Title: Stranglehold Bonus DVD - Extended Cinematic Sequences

We're going to start with the opening of the cinematic. This is the scene that takes place in Chicago and Hong Kong.
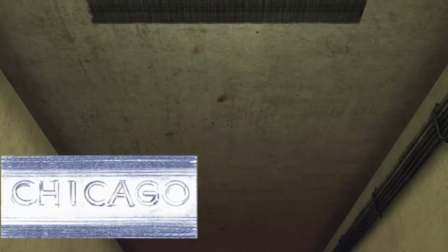0:12 We didn't want to just do like Chicago at the bottom of the frame.
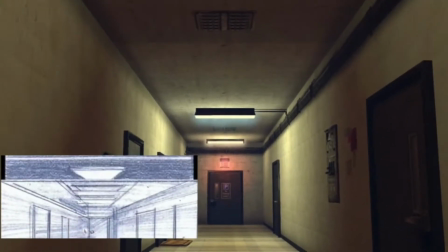0:15 We tried to come up with something that was kind of evocative of the scene, and the flashing neon sign just kind of popped into my head.
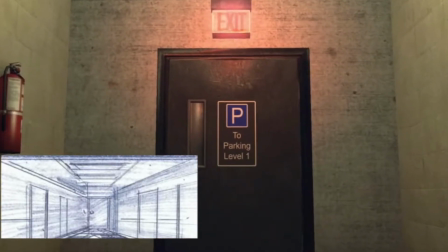0:21 Some of my inspiration comes from not just watching John's films, but some of the titles are kind of inspired by comic books,
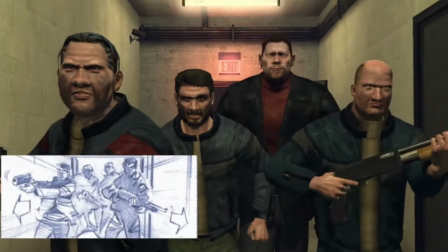0:28 particularly Will Eisner and Jim Steranko, who used logos in very kind of interesting ways.
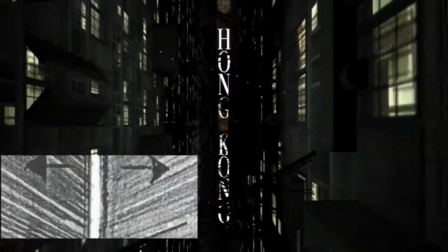0:34 And Hong Kong has lettering along the floor of this alleyway.
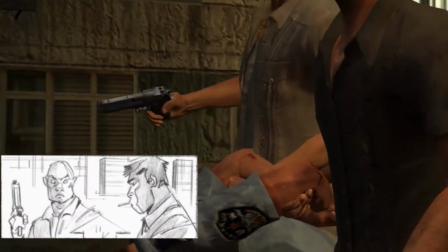0:41 This actual scene is pretty much follows the boards pretty closely. This scene was never really a problem.
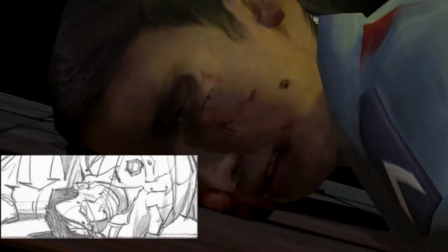0:47 The only thing that we had a slight problem with was the reflection in the blood.
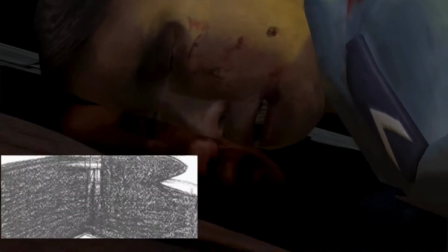0:52 But that kind of worked out pretty well in the end.
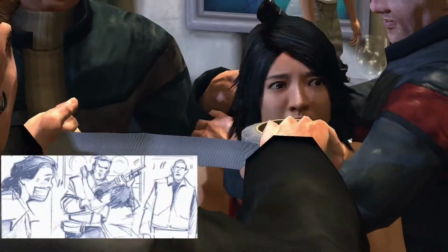1:00 Now we're back in Chicago. In this scene there's a box which gets knocked on the floor, which has a picture of Tequila and Billy.
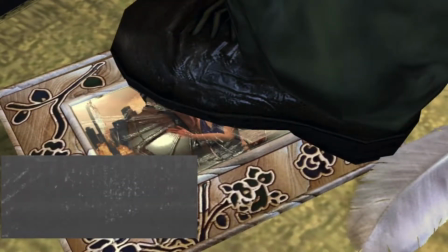1:08 So when the foot steps on the frame, there's a cut to black, and then we're back in Hong Kong.
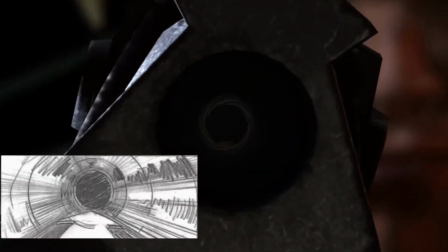1:15 We zoom into the gun, and the bullet comes flying towards us, and we cut to the Stranglehold logo.
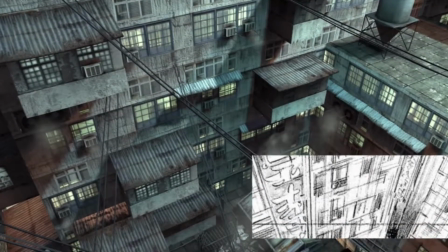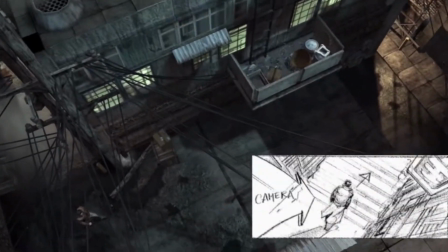1:25 This was probably the first scene that we had a few technical problems with.
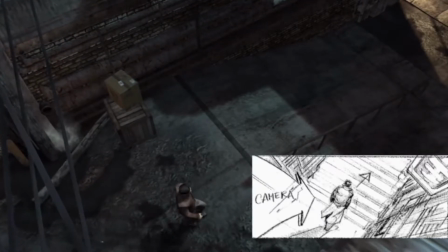1:29 The opening shot looks great, though the location was slightly changed from when I did the boards.
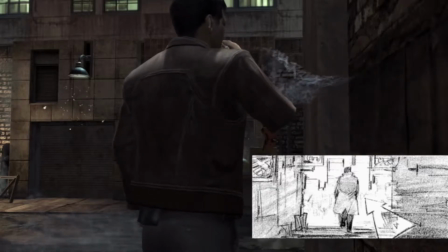1:34 I actually had Tequila walking up some stairs, so his POV and the boards are kind of different from the POV in the finished cinematic,
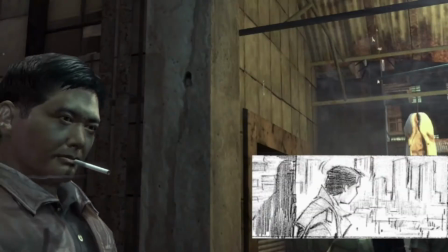1:40 where he's kind of on ground level, looking around the marketplace.
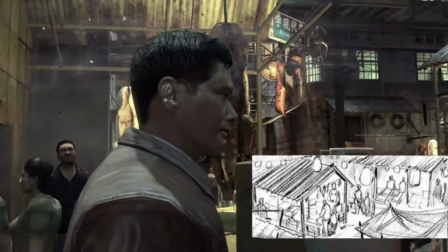1:44 My POV is more from a higher level, so that's kind of a little bit of a difference, but it gives the same effect.
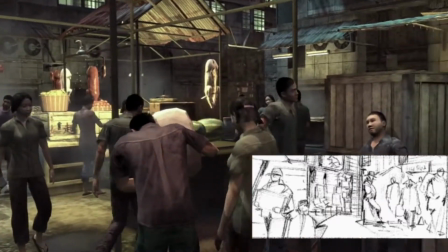1:49 He's looking around the marketplace, trying to find this guy who's standing under this sign.
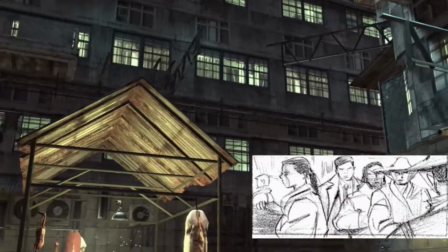1:55 It's a lot of quick cutting, a lot of quick pans. Gives a sense of he's looking around trying to find this guy.
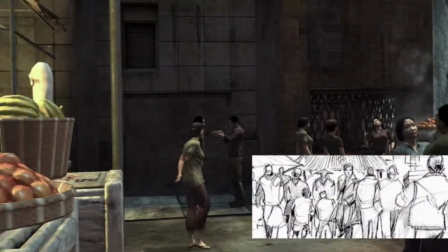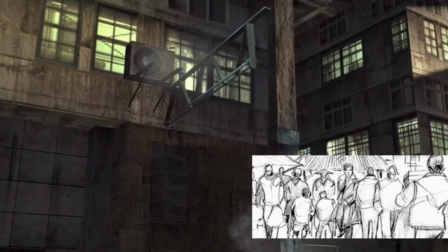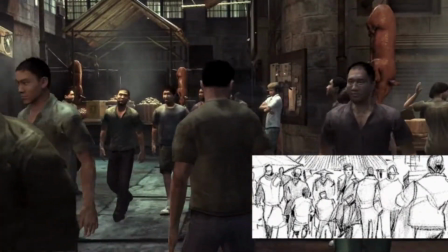2:12 We zoom into the sign of the rabbit, and the guy's standing there, and he tries to get to him,
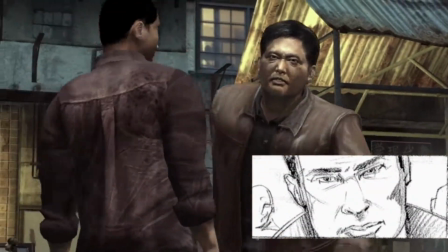2:18 and there's people blocking his way, and then when he gets there, the guy's disappeared,
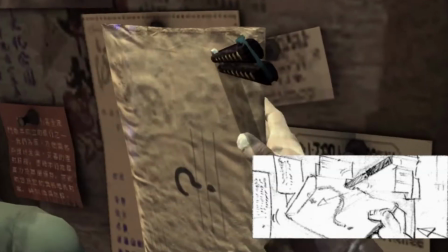2:23 but we're left with a note. And he picks up the note, and this is one shot that I was kind of really happy with,
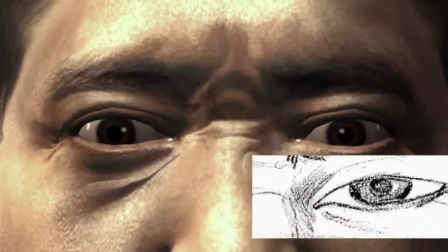2:31 where we push in through the hole in the badge into Tequila's eye, and that kind of really works well in the cinematic.
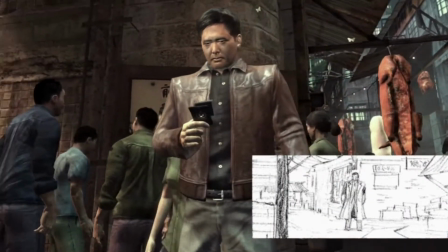2:38 So coming up after this shot is a gag that John and I actually worked pretty closely on.
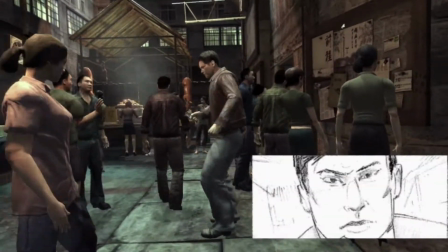2:43 In fact, John acted it out in my office for me. The fact that Tequila, when he's sliding on the melon juice, has a ankle holster,
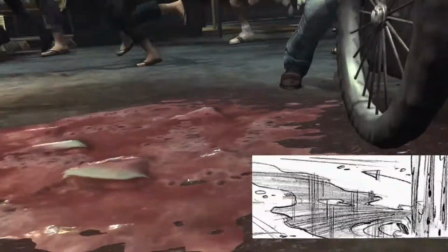2:50 and as he brings his leg up to kick the guy out of the way, he takes the gun out of his holster.
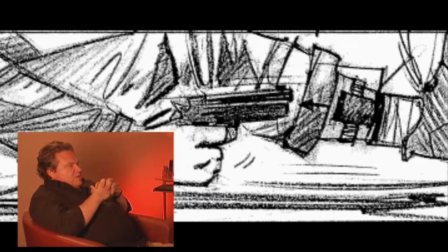2:55 In gaming, if you have that ankle holster in one scene, then you need to have it in other scenes. So it became, a big debate about whether we could do it or not, and in the end, we didn't do it.
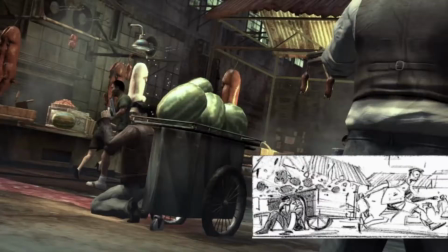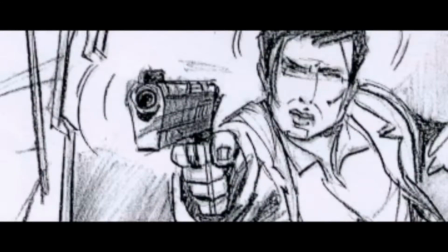Next, we're going to show the first of two flashback sequences. These are a little different from the rest of the cinematics.
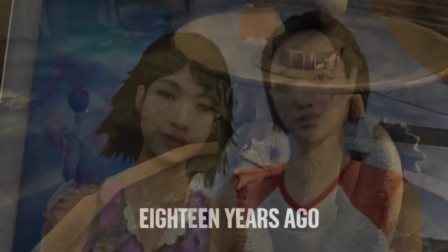3:27 This first flashback is with Billy and Tequila near the fountain.
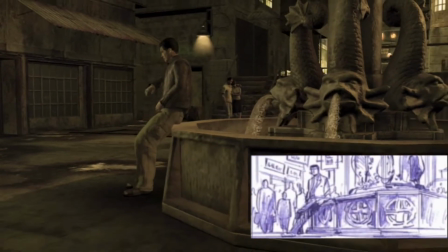3:30 We decided to do both of the flashback scenes in sepia, just to give a little bit of contrast to the rest of the cinematics.
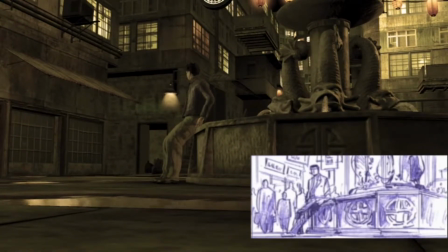3:38 Originally I thought about doing it in black and white, but we eventually decided sepia was a little bit more warm and added a little bit more to this scene because it's a romantic scene.
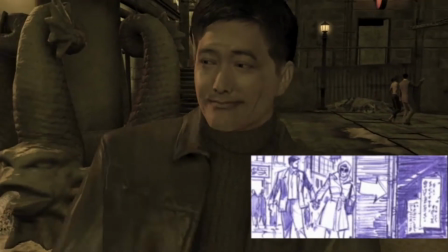3:49 Afraid to be seen with a cop?
In a sense, I was thinking about older, more romantic movies rather than John movies associated with,
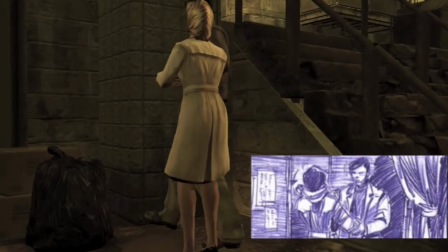3:57 but John's a big fan of those old Hollywood movies anyway, so we kind of had a lot of fun doing this.
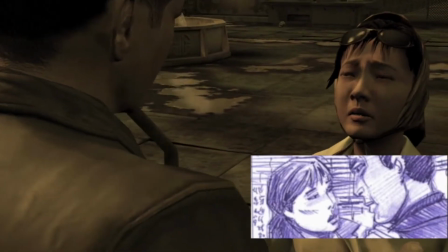4:06 The fountain was a great location for it, and I actually wanted to use it later in one of the scenes which got cut.